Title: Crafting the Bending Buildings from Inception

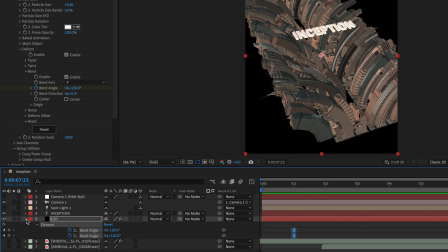(8:15)
Now, I'll turn the shy guy icon in the timeline off, and this will reveal the camera,
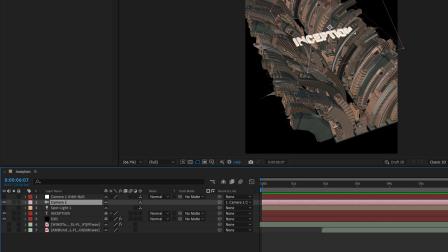(8:23)
which is already animated using a null object, as well as a spotlight that I've placed ahead of time,
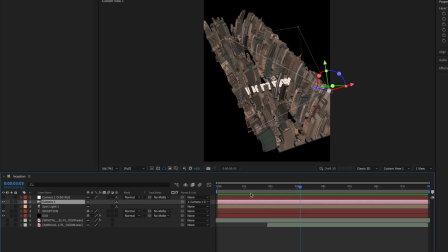(8:29)
and a couple of sound effects that I will enable shortly. But now, let's preview the animation, and as you can see, the camera path is basically a pan up,
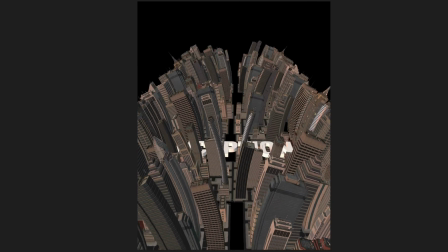(8:42)
and then orbiting on top of those buildings as they bend, and in between we can see the name of the movie.
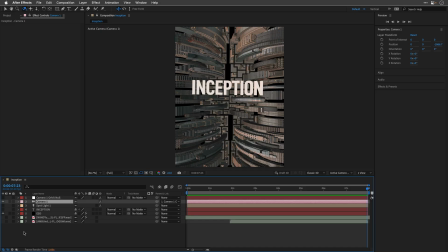(8:51)
OK, now to make it look better, I'll turn on the spotlight, which is set to Cast Shadows,
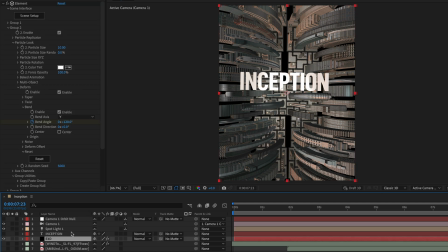(8:59)
and then I'll return to the Element 3D layer and enable Shadows in the render settings of this effect. I'll also turn on the ambient occlusion and set the screen space ambient occlusion which is SSAO,
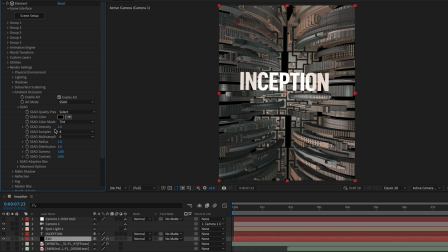(9:17)
I'll set the intensity of it to 10 just to make it a bit more stronger. Then I'll enable fog, which is a great way to dim the furthest building in the distance,
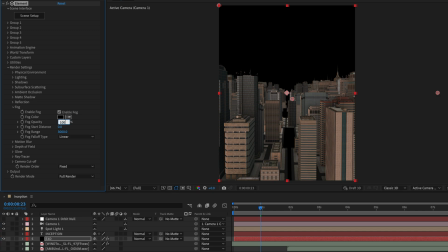(9:29)
so I'll set the fog opacity to 100% and the fog start distance to 1000. I'm also going to set the Fall Type to Exponential, and this of course will help to hide the buildings in the distance, and will create a nice falloff effect.
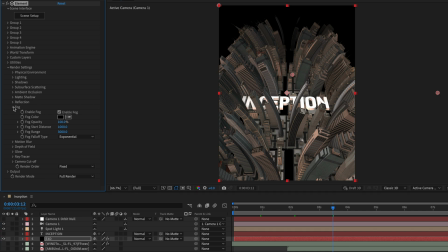(9:48)
Finally, under the Output section, I'll raise the Multi Sampling to 16 and Super Sampling to 2 to improve the render quality. And that's it! Let's turn on the speaker icon next to these two sound effects clips,
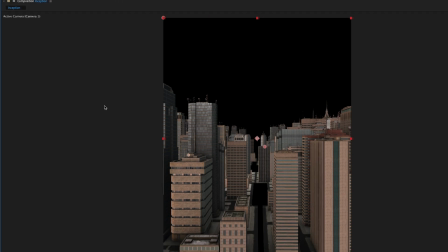(10:04)
and then maximize this composition viewer and preview this comp.
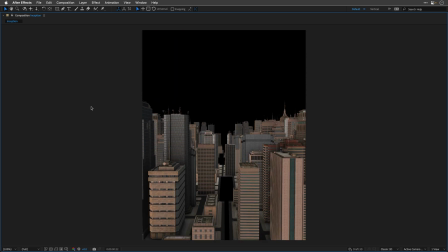(10:17)
And this is it.
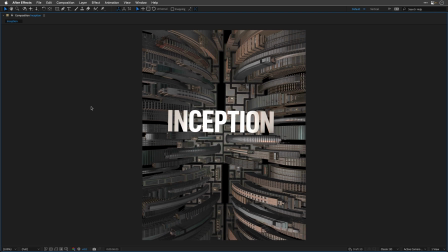(10:19)
A small tribute to this magnificent film as a token of appreciation from me and from Element 3D. If you didn't see the movie, make sure to do it before the next time we'll meet. And until then, take care, thank you for watching, and I will see you again soon.
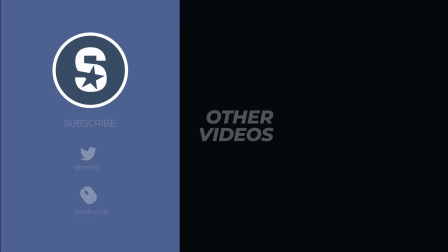(10:41)
You